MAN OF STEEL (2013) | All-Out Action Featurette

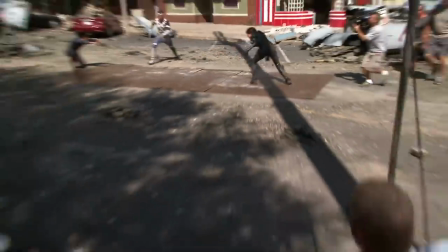[20:23]
They really had to plan out every move and what was going to be shot practically and what we were going to be doing digitally.
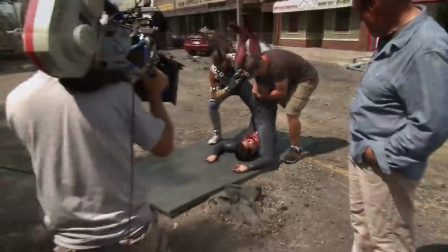[20:30]
Damon and I sat down and said, oh yeah, we'll be able to photograph these pieces, but there's these other pieces that we can't photograph. So we either had to use wires or a lot of times we've done this physical to CG handoff
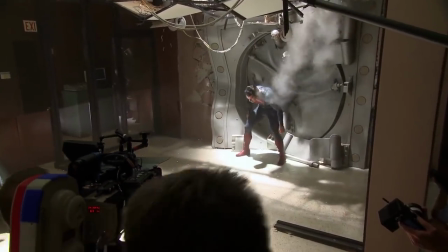[20:51]
where we'll start out and it's actually really Henry and then all of a sudden when he goes into the air
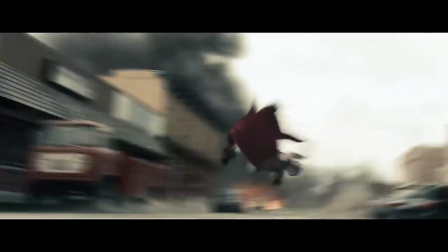[20:58]
or if he makes a really fast move, we turn him into CG and then we put him back to the real Henry again.
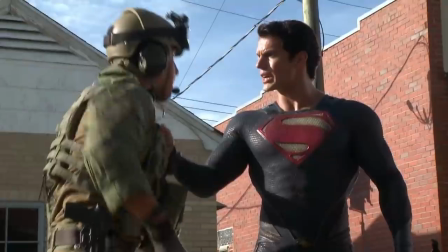[21:06] Are you okay?
We want to keep as much real as possible, period.
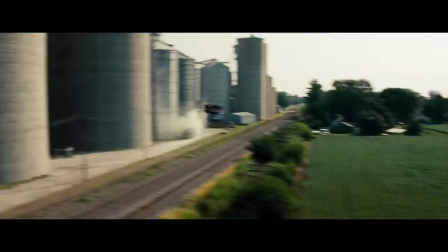[21:13]
You know, we want to see the nuances of the face and when the hair blow by and, you know, the cape and we want to be in there.
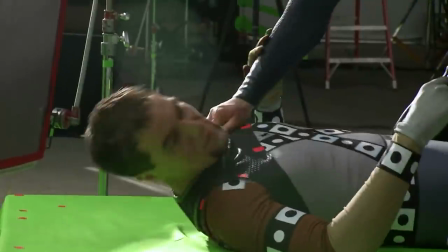[21:19]
We want to be in there. We want to be over the action. We want to constantly push back the digital handoff.
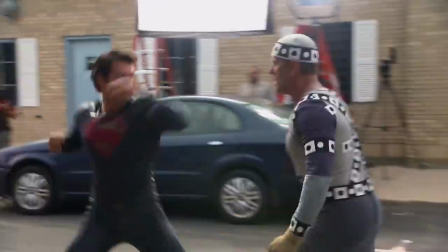[21:24]
And as long as we can push that and keep that real, then visual effects is not taking over. Visual effects is assisting what we're trying to do. And we're trying to keep it as real as possible to the last possible moment.
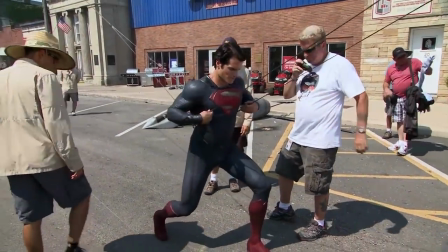[21:37]
We want to be able to have these guys really do some of the moves
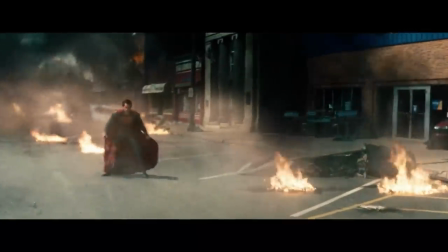[21:42]
so that when we get to the pauses in the fight or the moments where your eye is going to dwell on them,
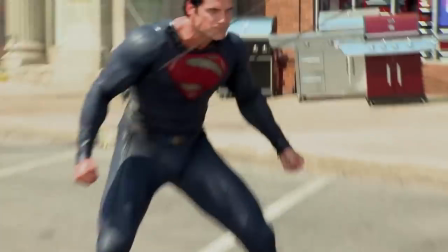[21:47]
it's really them. The other authentic thing that Zack wanted and really paid off was that all the soldiers in the scenes are real soldiers and airmen.
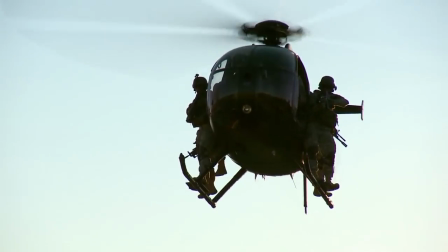[21:57]
They're not central casting extras. I think every one of them had deployed at least once or twice either Iraq or Afghanistan.
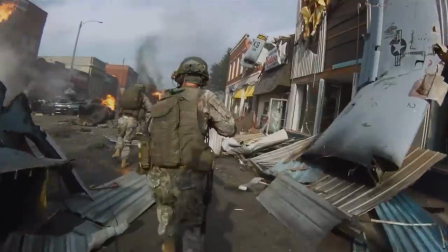[22:04]
They knew how to put on the equipment, they knew how to hold the guns, and they knew how to be authentic because they were the real deal. Zack, the director, is awesome, outstanding. He respects the military.
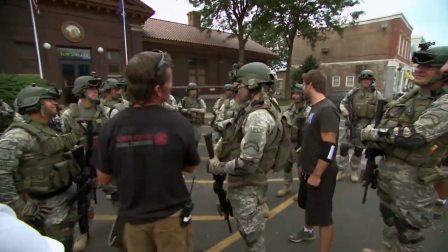[22:15]
He gets out Dan talks to each one of the soldiers or the airmen, and it's great.
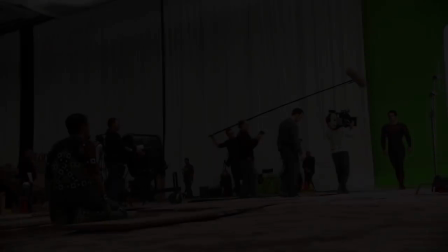[22:21] Roger, son! Roger! Let's go! I'm going to make them suffer, Cal.
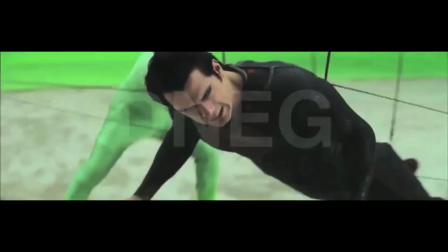[22:27] These humans you've adopted, I will take them all from you one by one.
One of the big fights that we did takes place in Metropolis.
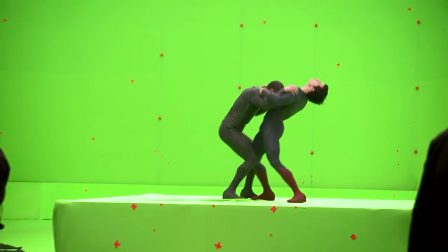[22:38]
Zach said, you know, I envision this to be a barroom brawl on a larger scale,
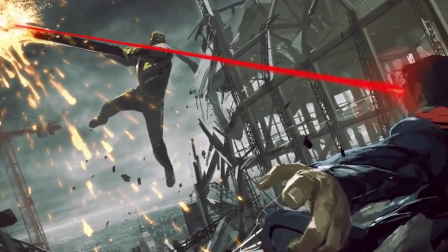[22:44]
as opposed to picking up a beer bottle and whacking the guy over the head maybe picks up an I-beam.
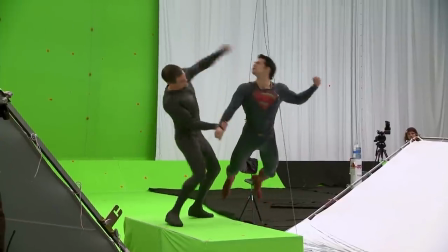[22:49]
To shoot a stunt viz for that was challenging we basically had some wire moves some walking and talking blocking
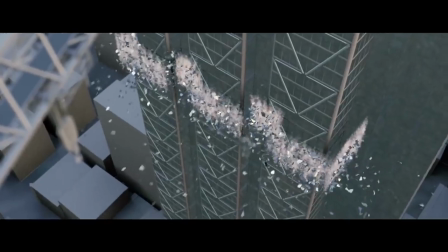[22:56]
mixed together with more visual effects pre-viz for that due to basically the battle being all in the air.
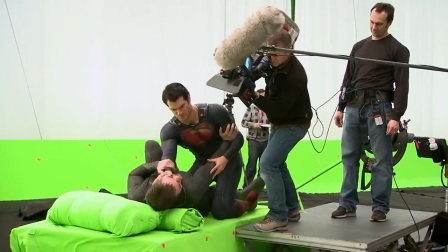[23:02]
They're busting up through buildings doing moves in the air dodging each other
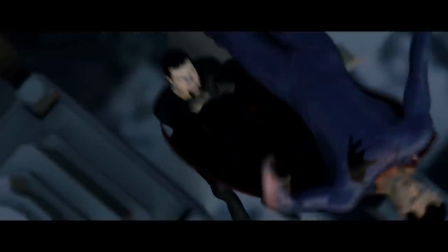[23:07]
flipping each other but never landed on the ground just continually rolling and creating this intense,
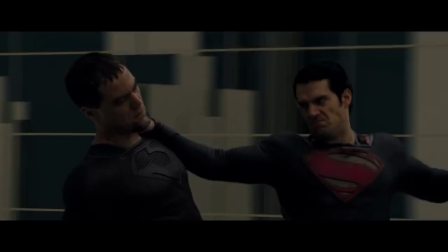[23:12]
aggressive fight. The hummingbird fight got its name because that's sort of the hummingbird thing, right?
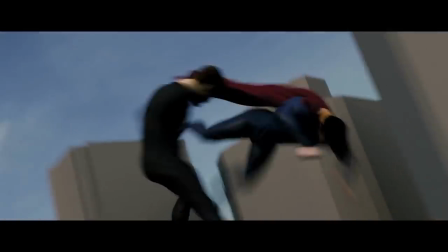[23:17]
You're able to come up here, then go over here. They're able to stay in one spot, hover, and then they can switch positions real fast. So we wanted to come up with this fight that they're all going around each other now.
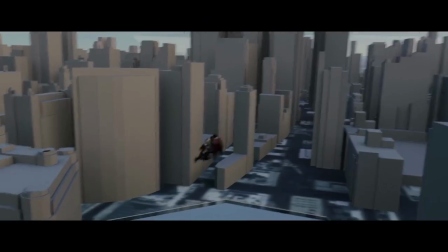[23:29]
It's easy to come up with it in our heads, but how are we going to make that practical? I can only do so much flying guys around at the speed and the agility in which these two characters do.
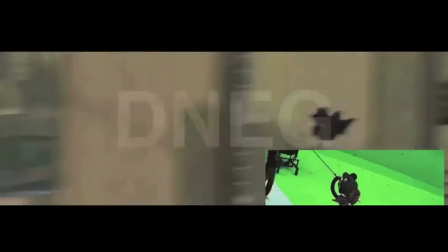[23:39]
We couldn't move a human that fast and not rip him apart or blow something.
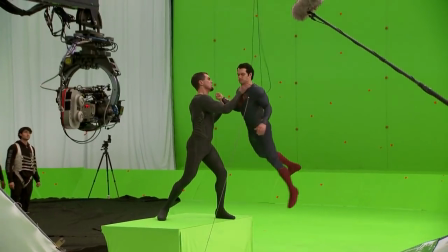[23:46]
I've never really participated in something like that before.
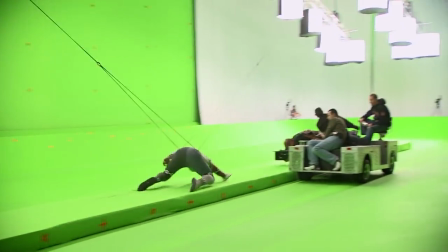[23:50]
Trying to build one of these epic fights that people talk about for years to come. I'm not the type of actor that goes to the monitor usually. Particularly if I'm doing a scene, I would never go to the monitor.
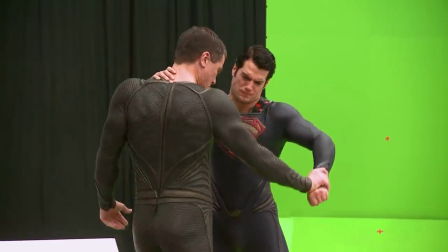[24:03]
I don't want to see it. But in this kind of work, when you're just trying to get each little movement correct, I'm actually very critical of it. Inevitably, it never looks the way that it felt.
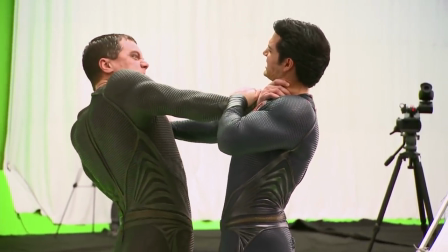[24:15]
You can do something and it feels very full on, and then you go look at it and it seems kind of flat, and you realize that there's a lot of technique at play.
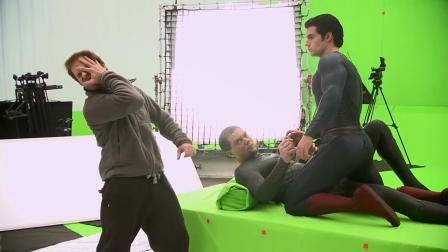[24:24]
It's just about angles and how your body moves.
Great. Let's go tighter. Very nice.
And that's what Zack and Damon especially do very, very well.